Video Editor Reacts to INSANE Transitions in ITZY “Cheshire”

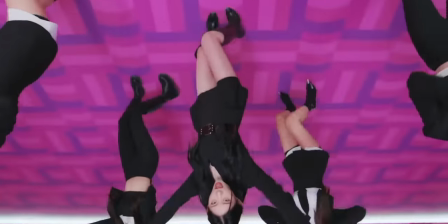These are some of the craziest transitions I've seen ever in an itsy video and that's saying a lot because before we've seen ones like this So let's break them down from a pro editor perspective
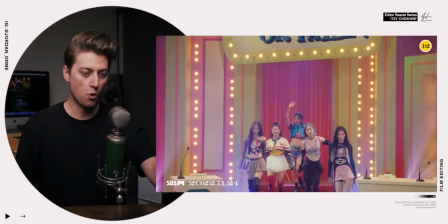True or fake
Immediately fake how are both of them in the same shot? I have a feeling that this is gonna come up over and over in this video It's called motion-controlled cameras.
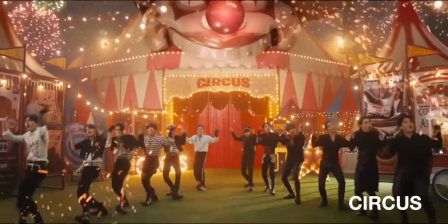It's a little known secret on how to create clones of yourself in the same scene with a moving camera
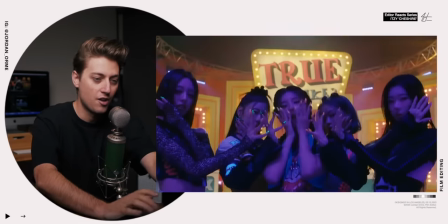So it's he comes out we have a game show going on real or fake and then here they are again And if you look really closely at the edge of their hairline You can
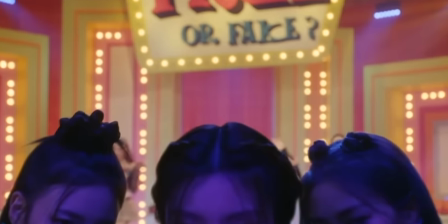kind of tell that it's a little bit fake this right here. It looks really good if you look right here There's a little bit of an outline because they had to rotoscope out the
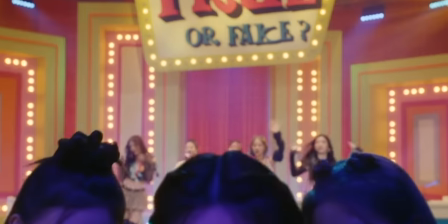foreground and put it on top of this background But because the camera movement is the exact same it looks really good.
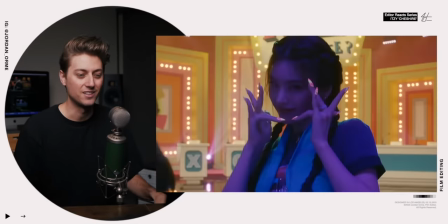What an amazing opening shot, especially with the background like it's so good Similar camera movement between that cut
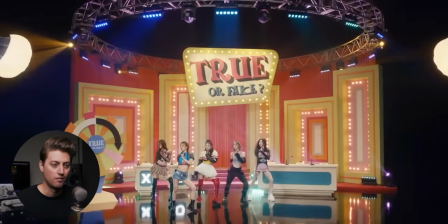There's so much to break down Right off the oh, I just bit my cheek Yeah, that feels bad
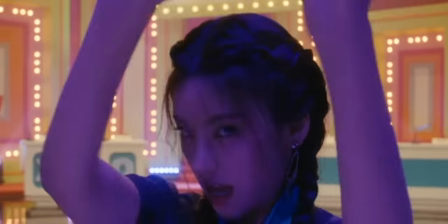So our girl pushes the camera away Which creates a match cut in camera movement because
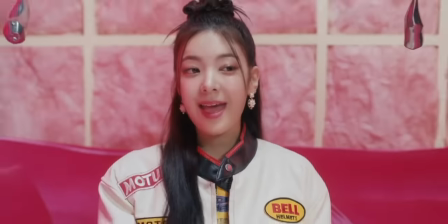as the cameras moving back we cut to the next shot of the camera moving back And this is another motion-controlled camera shot It's like one of those art installations where it just looks like a jumble of random junk
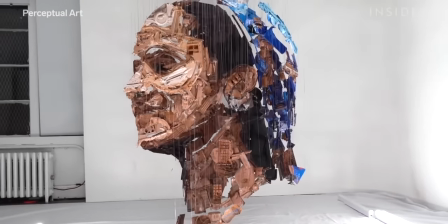And then when you look at it from the perfect angle It creates a beautiful image and this song is called Cheshire, which is a cat from Alice in Wonderland But we're gonna get into the lore of that and the deep meaning behind this song later That is such a cool idea though
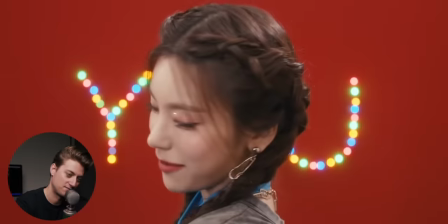All right, I could talk about this for like 10 hours, but we're going to talk about two things. Number one, this amazing VHS transition.
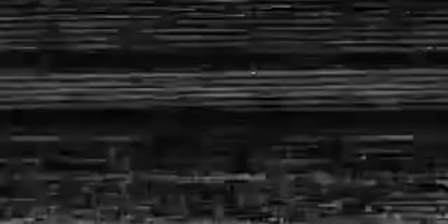Normally when you have a VHS transition, you just slap a filter on top and it makes a little glitch and then you go to the next shot.
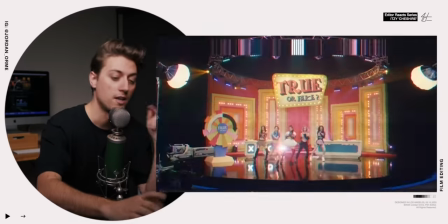But this transition actually manipulated the footage below it and distorted it. You can see all these distorting lines. You can see the light. Everything's all displaced. And you actually can do that in After Effects by using a displacement map.
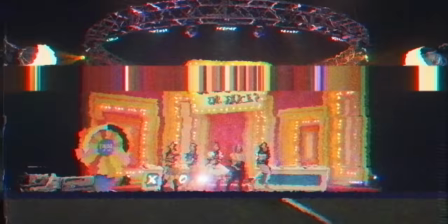I really destroyed the footage that's underneath to make it look like a real VHS transition. 10 out of 10 for that.
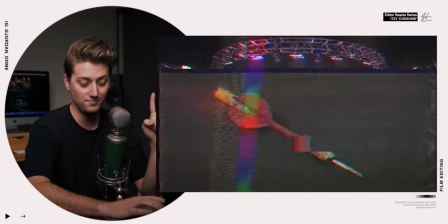And then lastly, listen for this fill right here.
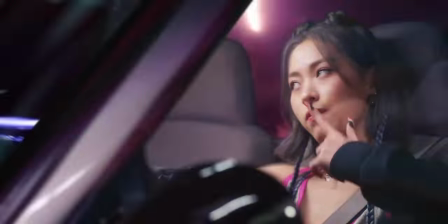We have fast cuts when the kick drum comes in right on the fill of a song. If you want to do fast cuts, guys, put it on a fill of the song, especially when the drums cut in. Fast cuts and drum fills are like two peas in a pod. They love each other.
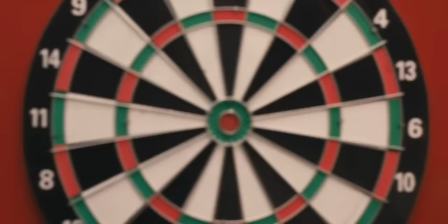And these fast cuts are so good because we start on this U sign with the dart target And then we whip the camera to the side which creates this colorful
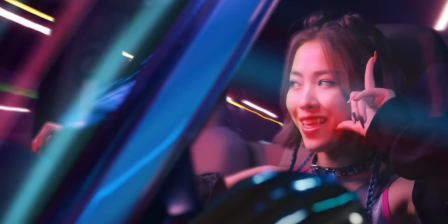streak And then the next shot also has colorful streaks going on in the background So we're actually creating a colorful streak match cut. It is so smooth. So good
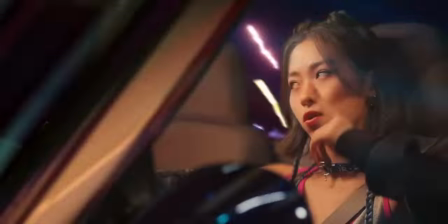The way it disappeared to- oh my god. Alright, let's play a game called guess what Jordan is thinking I'm thinking of a game where you can team up with other players and play PvE
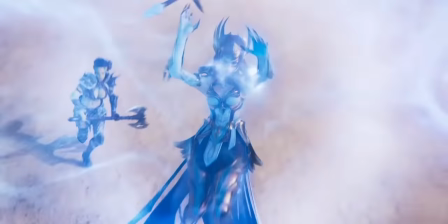boss battles Or you can fight in global PvP matches to be the champion of the world You know what I'm thinking about? Raid Shadow Legends Use my QR code or links below to download raid yourself onto your mobile phone or PC It's
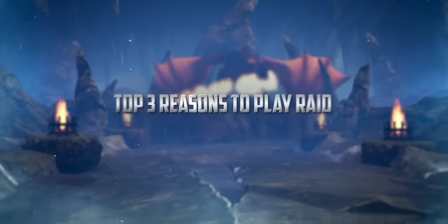Raid's third year anniversary and to celebrate we're gonna go over my top three reasons that you should play Raid Number one,
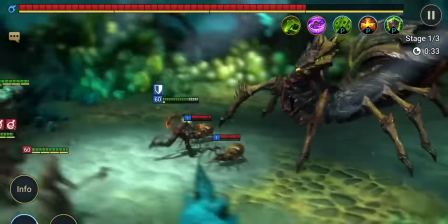I'm waiting for my video to export all the time So what am I gonna do? Swip out Raid Shadow Legends It's a great way to take a break and have some fun Number two, I freaking love strategy games.
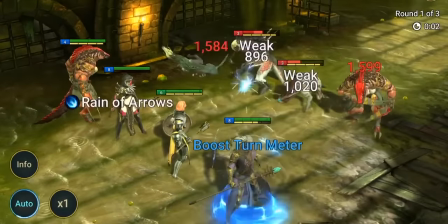I love them. They work out my brain and my imagination, and Raid does that so well. Number three, Raid Shadow Legends goes deep.
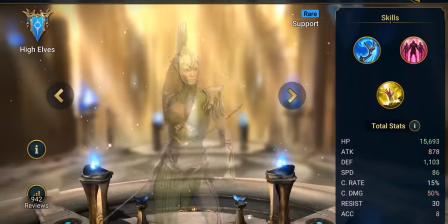Okay. They always have new bosses to conquer and new champions to play, and the lore goes crazy.
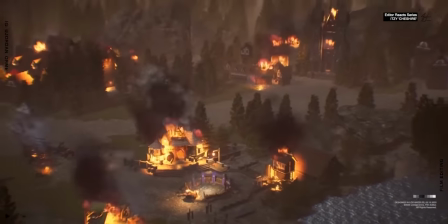So if you like storytelling, Raid's a good game for you. Raid's got some extra special happening right now. They just released a legendary champion based off of MMA fighter and pro wrestler Ronda Rousey.
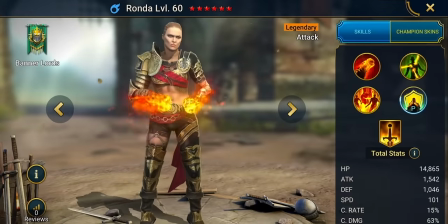You can get Ronda for free right now, whether you're a new player or a longtime player.
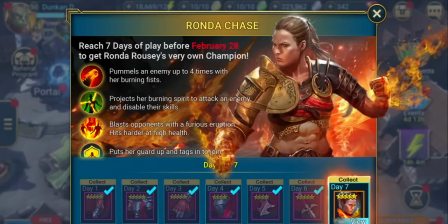All you have to do is log in and play Raid for seven days between now and February 20th, and Ronda's all yours.
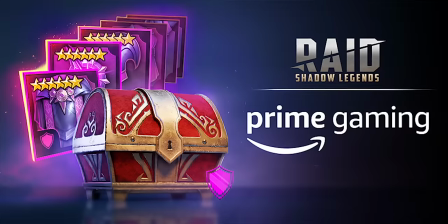Also, if you're an Amazon Prime member, you can get your exclusive rewards in Raid right now. To celebrate Ronda's arrival in Raid, you can also use the promo code RAIDRONDA to get a bunch of stuff like a three-day 100% XP boost,
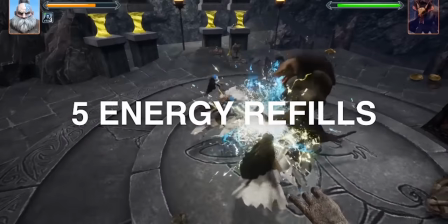500k silver, and five full energy refills. And there's also more rewards. New players, click the link below or use my QR code right here and get a free starter pack worth $30.
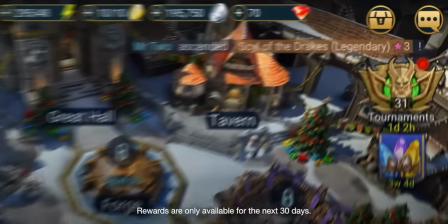A free Champion Tyrell and also this cool in-game loot. You will find your rewards here in the inbox for the next 30 days only. Just click the link in the description and I'll see you in-game. This shit's so good.
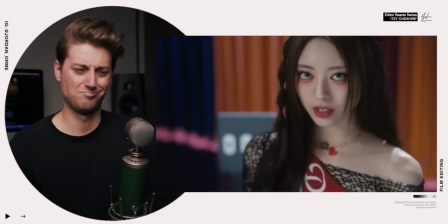The camera... We're never gonna make it through this. We're never gonna make it. This is a good thing though. This is really, really fun. The camera zooms, incredible. We actually do a jump cut here and we include a white frame that flashes and distracts our eyes So the jump cut isn't as jarring But the reason this
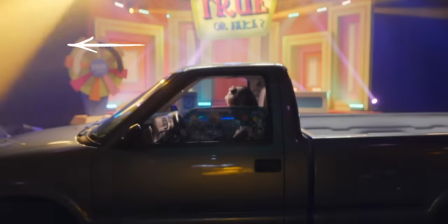white frame is so well placed is because you can see this light from the corner coming in and then the editor Simulates light actually hitting the lens and just blowing it out crazy Attention to detail and then lovely way to just rotoscope out the truck and then put all the stickers
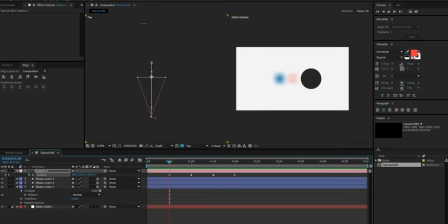up behind them And actually looks like they tracked it in 3d space because you can see the parallax effect of the stickers to the background Which
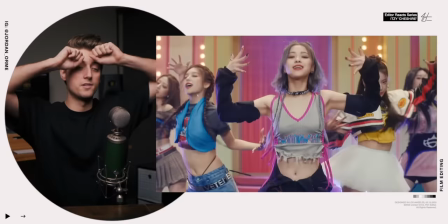means that the stickers have like a 3d effect to them. We're 20 seconds in. This is so good.
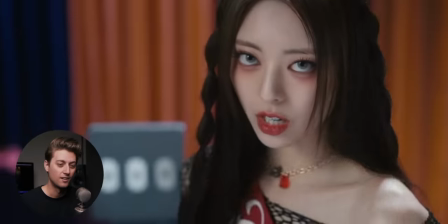More white flash jump cuts. White flash jump cuts. Lovely. This is a good time probably to talk about a little bit more about the concept of the song.
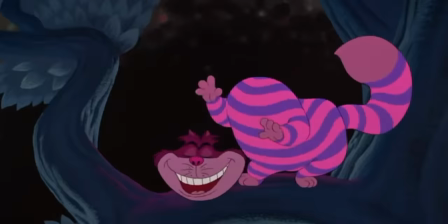It's called Cheshire. Cheshire is a fictional character.
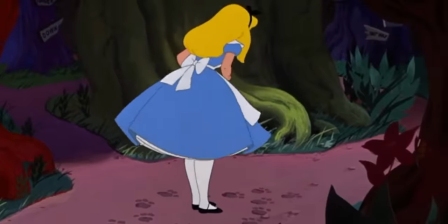It's a cat notable for its broad grin and its ability to disappear and reappear at will in Alice's Adventures in Wonderland.
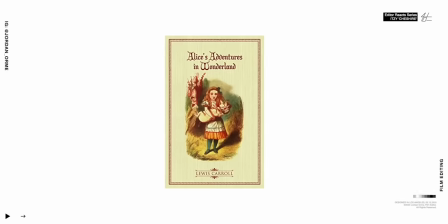Which is a book by Lewis Carroll, which they made into a bunch of movies. But one of the philosophies that the Cheshire Cat lives by is that there's no right or wrong Life is kind of just willy-nilly randomness.
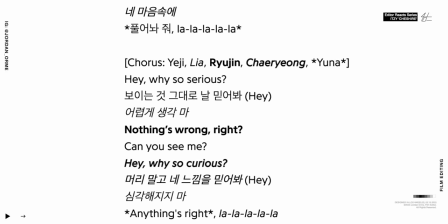Cherryon said in an interview that the song's central message is having a positive attitude in
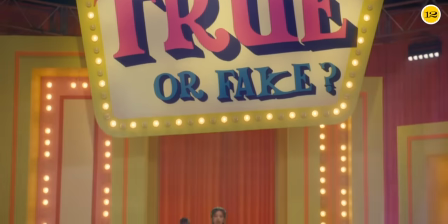life It's hard to have faith in yourself But just try to make a step because there's no right or wrong answers in life And that's literally the message of the Cheshire Cat in Alice in Wonderland
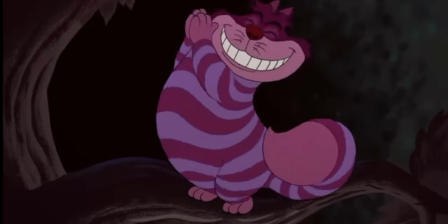And that's
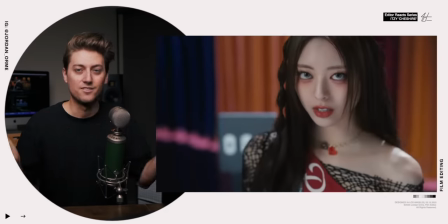literally what the lyrics say right here just like a Cheshire Cat there's no right or wrong Stop stressing, y'all. It's all gonna work out. I like it. Was there literally just an ad-lib from a drop of water? Wow, that honestly made me laugh so much.
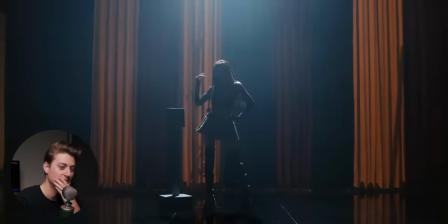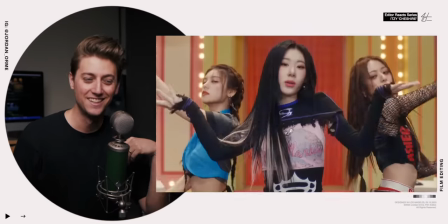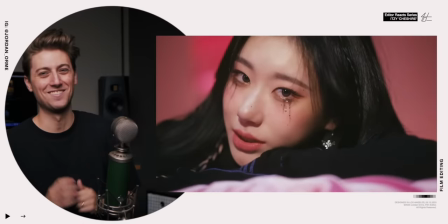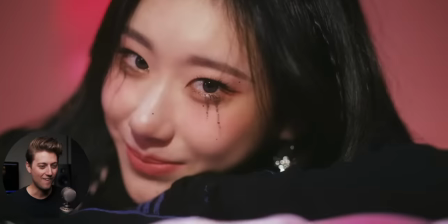Wow.
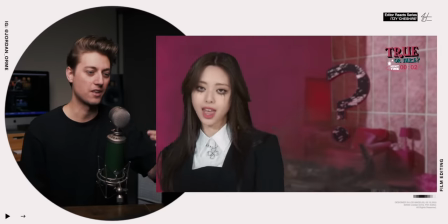Oh So this is part of the game show, okay So they dropped a piano and they're like was it real or fake you tell us and the thing that's ironic about that Is the hair for sure like on a green screen right here.
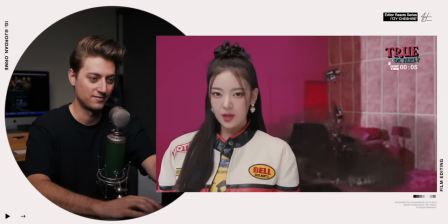She is not in the shot They're just green screened on to the background
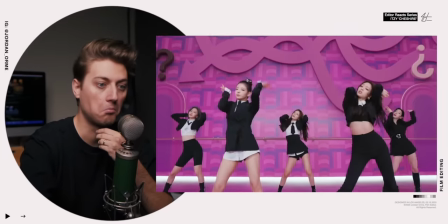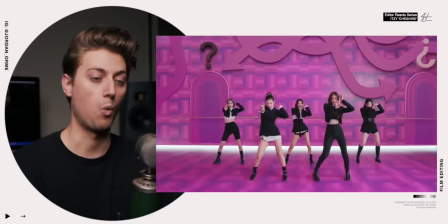Wow
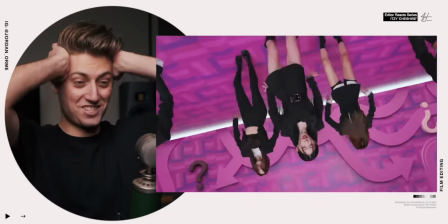The ceiling
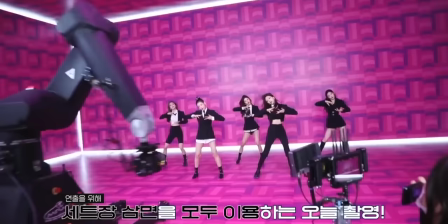This is a perfect example of how using a motion control camera can allow so much freedom to create impossible shots They are duplicated all over in this purple scene But let's talk about the shot that we're all wanting to hear how the frick did they end up on the ceiling?
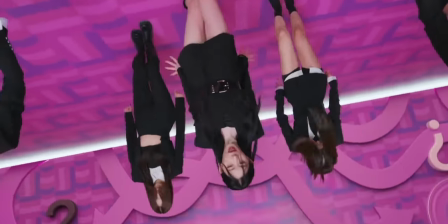They've been on the floor the entire time and then right here is a whip pan up And it doesn't even look like there's a cut
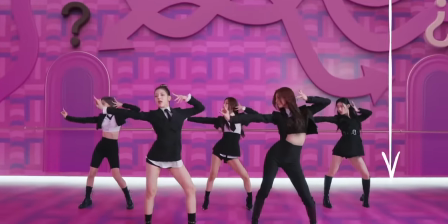in the whip pan But the way that they designed the set where there's this white light on the baseboards and the crown molding It really helps blend the
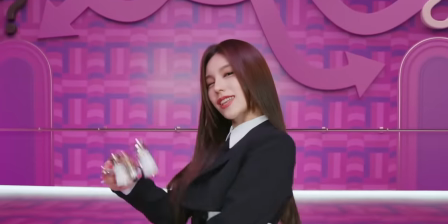two shots together.